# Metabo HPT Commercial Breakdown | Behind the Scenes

So what do you do when a client comes to you and says, hey, we've got 4 new products launching, we need 4 commercials on them, we can really only shoot them all in one day, and it's due in a few weeks. As a cinematographer or creative, how do you approach this? Hey, I'm Johnny Phillips.
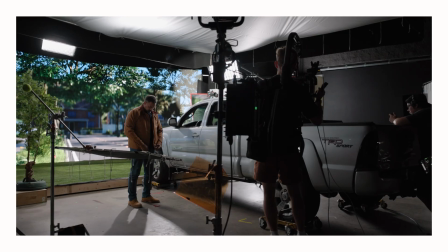0:16 I'm a full-time cinematographer for an agency in Atlanta, Georgia called Remedy.
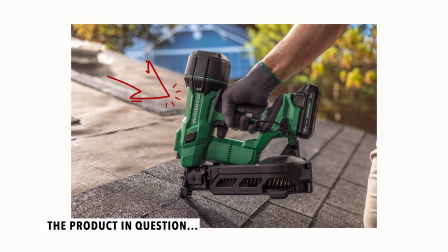0:21 A few months ago, we had a client come to us and tell us they had a bunch of products launching at the end of the month, and they wanted to do 4 different commercials on all of these.
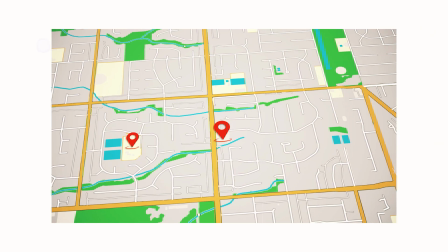0:28 The catch was that they needed to be in 4 different locations, and they all needed to be shot in one day. If you've worked in our industry, you understand that 4 different locations in one day is kind of a logistical nightmare.
Bro.
The solution from our agency and our director on this project was to present working inside of a studio with a virtual production volume. I'm really not going to go too far into how this technology works. If you'd like to see more of that, you can check out a YouTube channel called Virtual Production Insider.
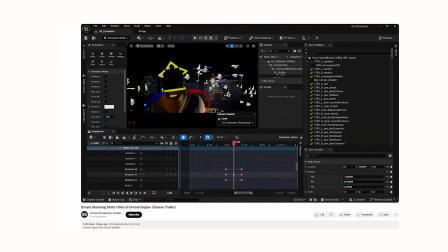0:56 David's great. He has so many videos that are in depth on virtual production, Unreal Engine, how this technology works. So I want to just dive into one of the commercials we shot out of the 4. Leading up to the shoot, there were lots of meetings between not only me and the gaffer, but me and the set designer and the director,
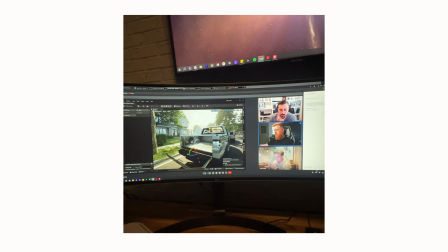1:12 and then at one point all of us sitting in the room together making sure that everybody knew what they were doing,
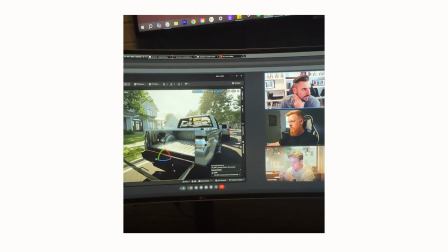1:16 had a plan of attack. If you don't spend that time in pre-production, especially with a shoot like this, you're going to be making a lot of decisions on the day of the shoot that should have already been made.
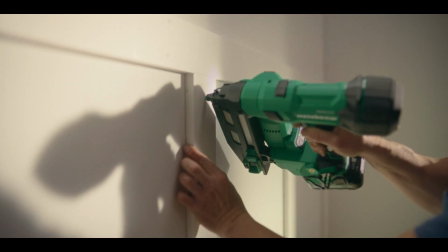1:26 This took about probably 3 to 4 hours of our day shooting this one scene.
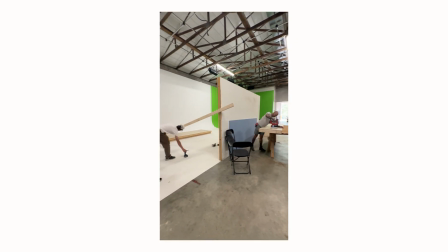1:31 We were supposed to be inside of a house, so that meant we had flats that were brought in by the set designers and a floor and lots of physical props, lots of things to sort of help blend the virtual production volume.
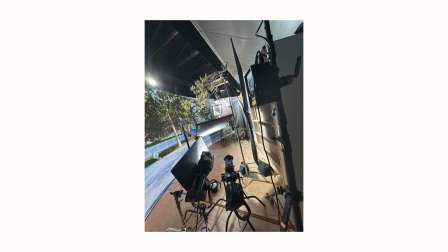1:41 And then outside those flats, we had a 28-foot volume by 10, which you can see in certain shots outside the window. So the director and the client really emphasized to me they wanted the lighting to feel nice, elevated, but not overly stylistic. As a DP, I've really noticed that this has been a big push from clients lately.
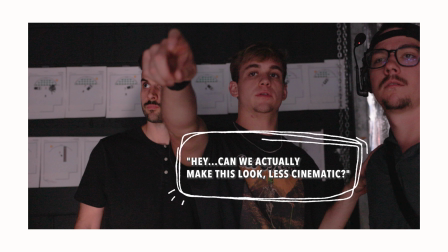1:59 They don't want the lighting to be so stylized that people automatically associate it as an ad and don't watch the piece. So knowing that, it was kind of a tricky project.
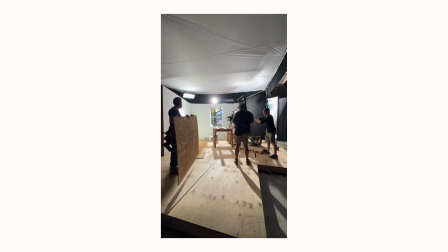2:06 I had to sort of balance this natural approach to lighting while also lighting it enough to where it blended with the volume wall. Another challenge of this shoot was that once the actors in these scenes started using the actual product, the director and the client really wanted them to sort of start the process all the way from the beginning to the end. So we really wanted the overall look to look nice. We wanted to allow the talent to play within the space. We did not have the time to make tons of tweaks within each shot.
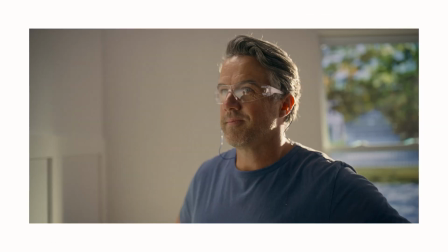2:37 There might have been a few shots where it was a close-up on the talent's face. I would say, hey, like, can we pause for just a moment, bring in like a nice little frame or some neg and beautify this shot just a little bit more. You really have to make sure that the wide shot looks super nice because that's what you're going to be seeing for most of the scene.
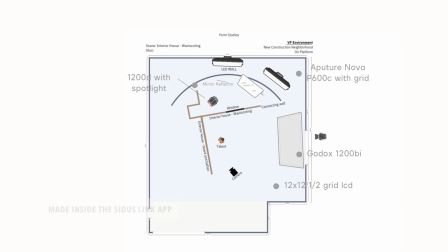2:53 So this is an overhead that me and the gaffer put together the week before the shoot. Our camera's here, talent's here.
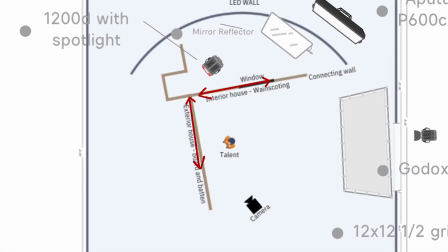2:58 This is the inside, an L-shaped studded wall room. We've got one window, and this is the only window in the scene, so you always want to be looking for ways to find a way to motivate your lighting.
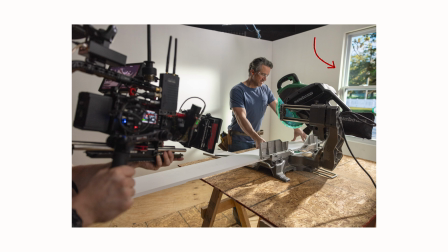3:09 Obviously for us on this one, you see a window within the scene, and so that's probably one of the better ways to motivate your key light. So after the gaffer and I talked extensively, our hope was to sort of try to replicate some nice hard sunlight coming through this window here.
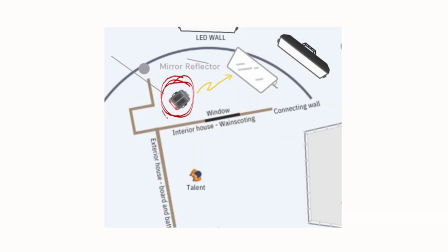3:24 We had a 1200D, which ended up not being enough, so I think it was like a 1200D and a 600D.
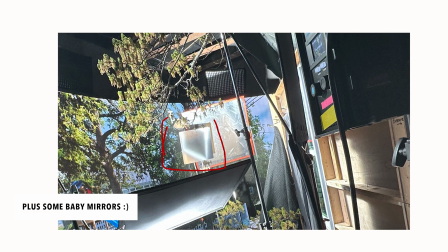3:30 We fired this into, I think, a massive 4x4 mirror, which then would fire the light inside. What's great about the mirror is not only does it basically double the distance that your light is coming from,
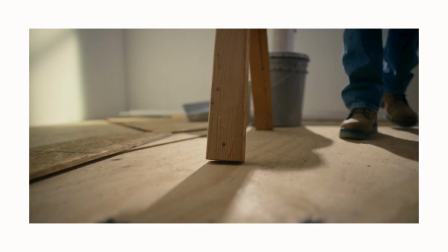3:41 it also gives you more realistic shadows than just like firing the light directly at talent. Not only were we getting this natural daylight coming through the window, the walls inside our scene were sort of a little bit gray white.
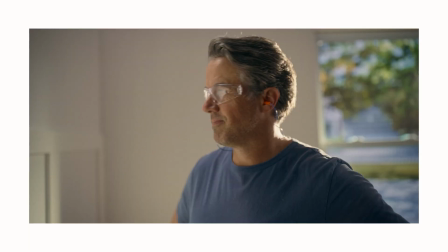3:53 They would naturally give a nice bounce to our talent.
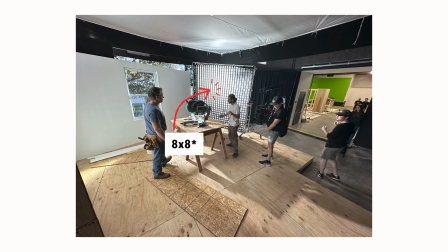3:56 We also had a 1200 by going through a 12 by 12, and that was really just to help like give some ambient level and push to the room.
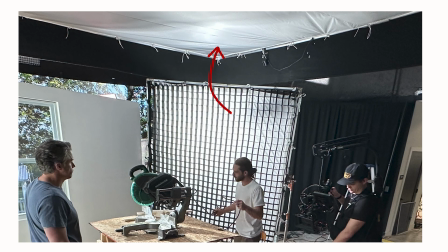4:03 We also had 20 by overhead that we would cut on at maybe like 1%.